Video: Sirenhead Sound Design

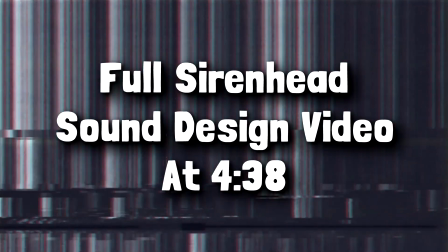0:00 Quick one guys, if you're only interested in the redesign video I made and not the process of how I designed it, skip to the timestamp shown on screen now. Alright, on with the video. Hey everyone.
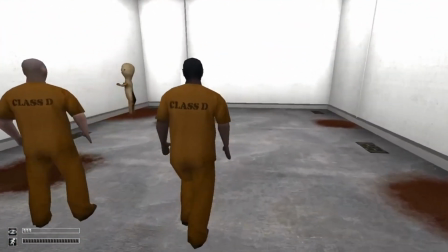0:10 Today I'm changing up the format a little bit from the videos I normally make in order to talk about the sound design potential of quote-unquote internet horror creatures. Slenderman, Jeff the Killer, SCPs, these characters took the internet by storm back in the early 2010s with a plethora of fan-made stories, videos, art, and of course, games.
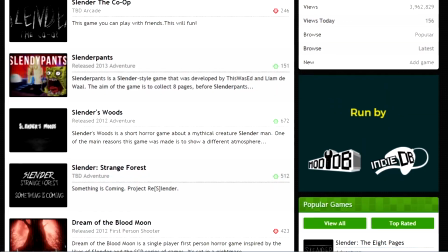0:27 These games were absolutely everywhere, and their exposure was massively helped along by the rising popularity of Let's Play channels,
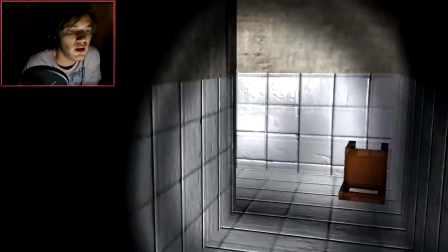0:34 where viewers could tune in day after day after day and get their fix of all the spooky goodness they wanted.
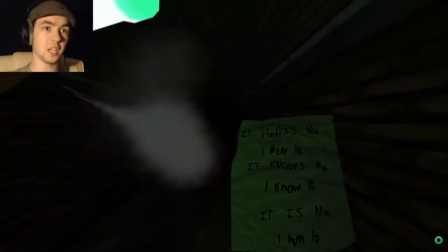0:38 And of course, I was one of these viewers. Little teenage James.
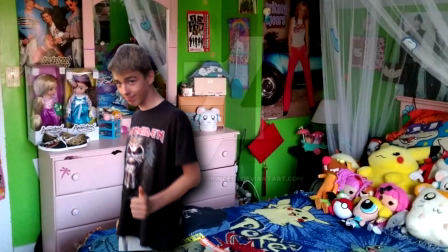0:44 Ew. I couldn't wait to get home from a day of school, turn on my computer and catch up on the newest horror Let's Play by my favourite YouTubers.
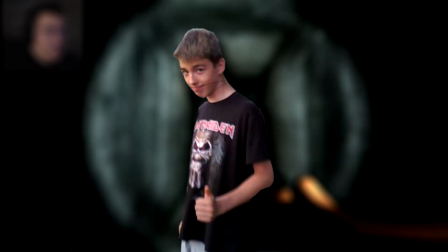0:50 This new Jeff the Killer game is going to be even scarier than the last, I would think to myself before clicking on that new Markiplier or PewDiePie video.
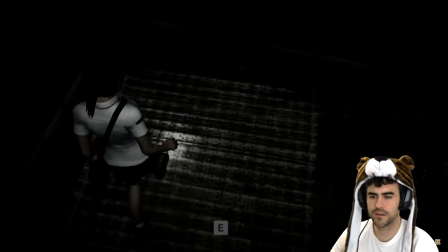0:57 And now, going on 7 years later, I look back at these Let's Plays with a sense of nostalgia,
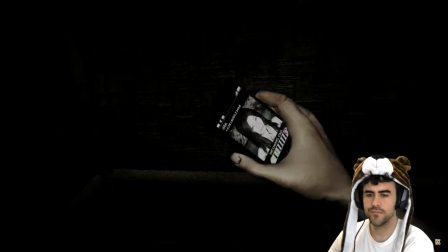1:01 because it was really my first introduction to horror games and how tense and uneasy video game sound design could make me feel.
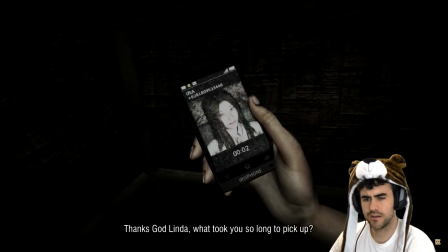1:07 Since then I've gotten into playing horror games myself, but as I played more and more games, it's dawned on me.
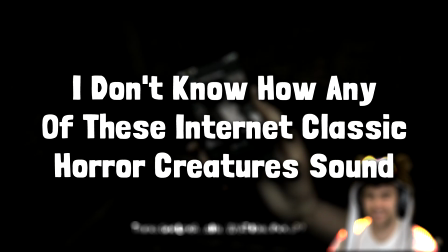1:12 I don't know how any of these classic internet horror creatures sound.
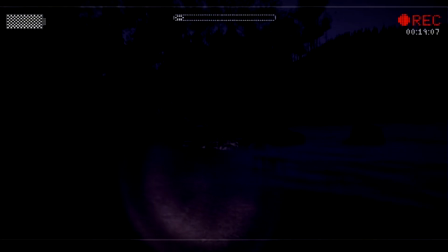1:15 Sure, I know how they look and how they move, but I have no idea how they sound outside of the loud jump scare noises that bombard you in most of these older games.
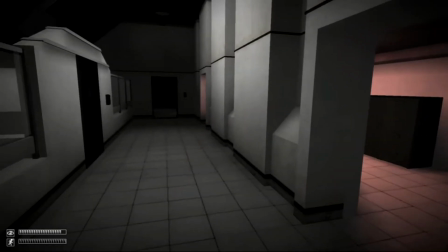1:22 I began to convince myself more and more that the scariness in games based around these creatures couldn't come from the noises they made, that the build-up of tension using sound design is the only scary part and what puts the player on edge rather than the creature sounds themselves.
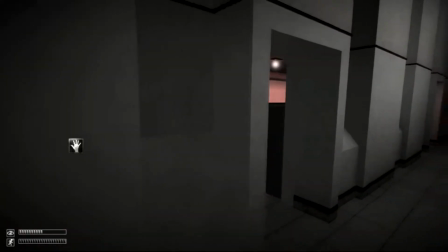1:34 Maybe because sonically defining a horror creature, which is at its core a myth or a legend, somehow detracts from what's scary about it in the first place? But recently, I stumbled across this guy. Siren Head.
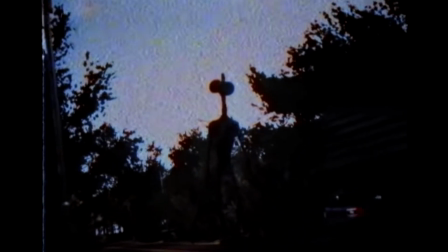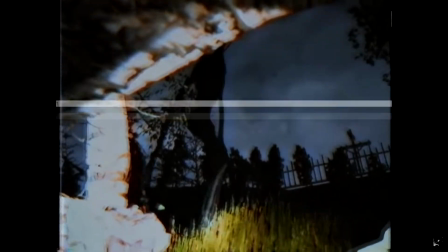1:55 The 2020 internet horror sensation Siren Head, I feel, is one of the more interesting monsters from a sound design point of view that's surfaced in a long while.
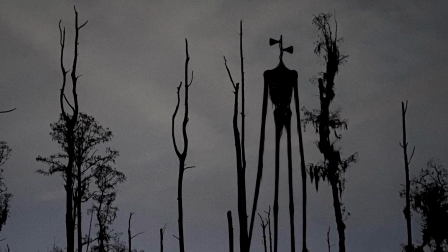2:03 The monster is immediately associated with a sound that brings about feelings of panic, danger and anxiety, and before you even see Siren Head, by name alone you know what you should be listening out for.
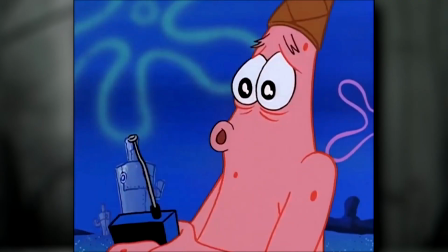2:12 Hint, it's sirens. Wee woo. Remember the feeling you got the first time you played Silent Hill as those air raid sirens went off?
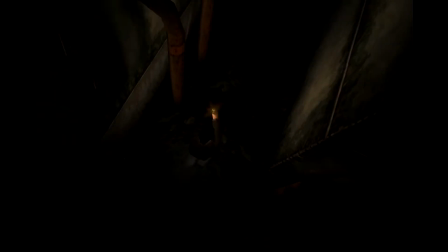2:21 The sound that triggers that feeling of dread and foreboding that something bad is about to happen to you is now personified as a bona fide monster sound.
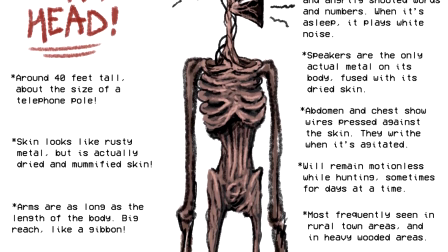2:28 Another cool characteristic of Siren Head is that it has the ability to release sounds of news broadcasts, human conversation and screams along with its siren.
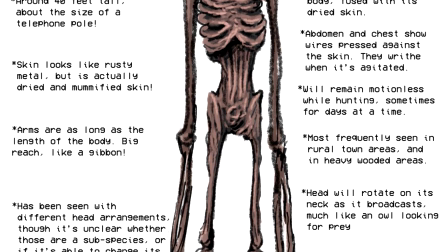2:35 This should get any sound designer super excited at the prospect of designing this creature,
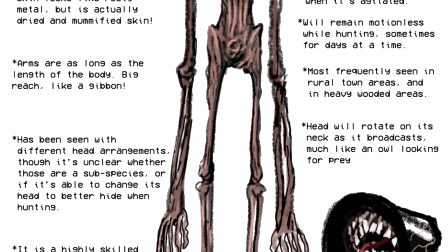2:39 as it has the possibility of sounding like pretty much anything, along with already having a super unique personality.
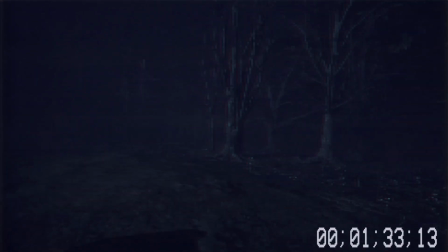2:45 I'm going to try and design it. First, I made a quick video to redesign, using gameplay footage from the game Siren Head by developer Undreamed Panic. I wanted to look like one of those cursed internet videos or found footage horror films. Then, once the video was done, I set out to do some sound design.
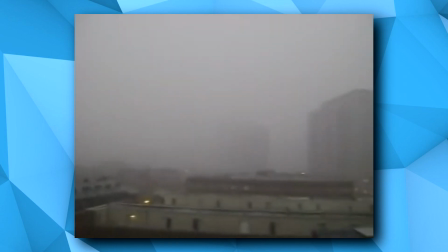2:59 I started out by making my own version of the sound most associated with Siren Head, a broken Chicago tornado siren.
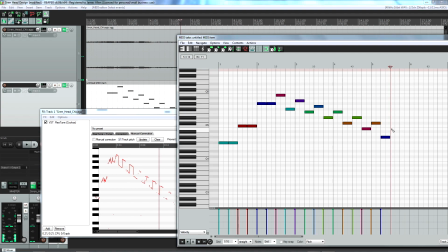3:10 Let's go Bulls! I mapped out the pitch of the siren in a MIDI item, then designed two different synth patches in Helm in order to replicate the eerie and alarming tone.
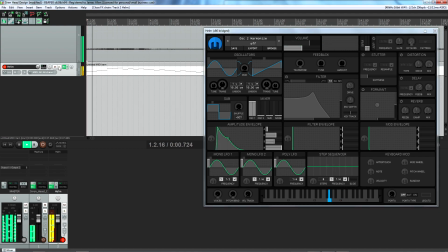3:19 Here's what my version ended up sounding like.
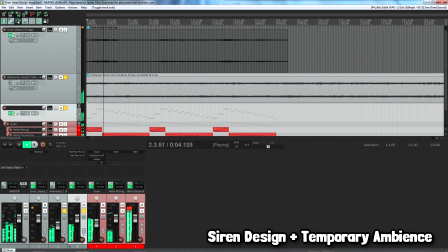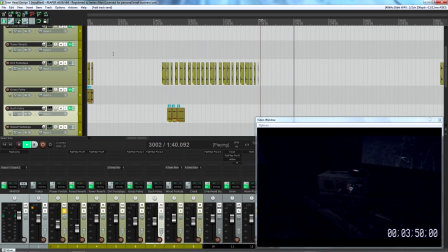3:30 Next, in order to fill out the video, I added some basic footsteps from my sample library, as well as some environmental Foley and ambience that change depending on where the person is.
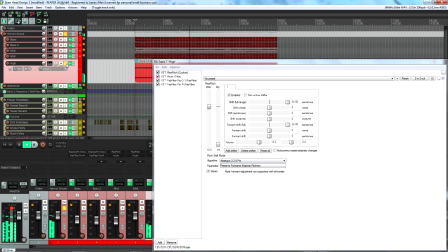3:37 I made a horror drone that ramps up in intensity using some time-stretched and pitch-shifted screams, as well as the sound of a broken computer fan.
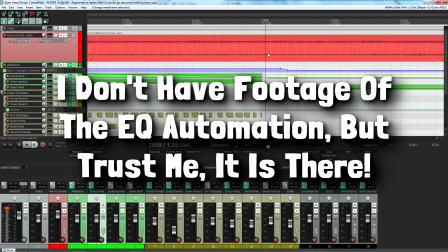3:44 I then automated it so that the drone started off with just the very low rumbly bass, as the scene builds in intensity, adding in the high end further along.
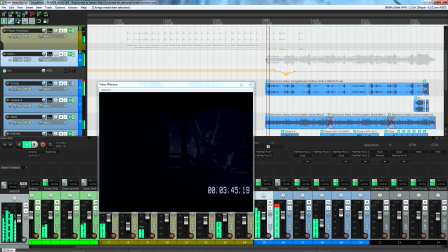3:51 Then I got some of my friends to send me some voiceover lines in order to spice up the scene in various places.
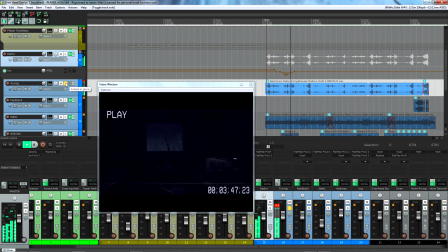3:56 I wanted these lines to sound as if they were being mimicked by Siren Head, so every line I used is altered in some way to make the voice sound slightly off.
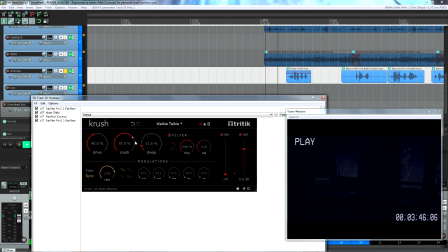4:03 I did this using a variety of techniques, including bit crushing, pitch shifting, adding too much reverb.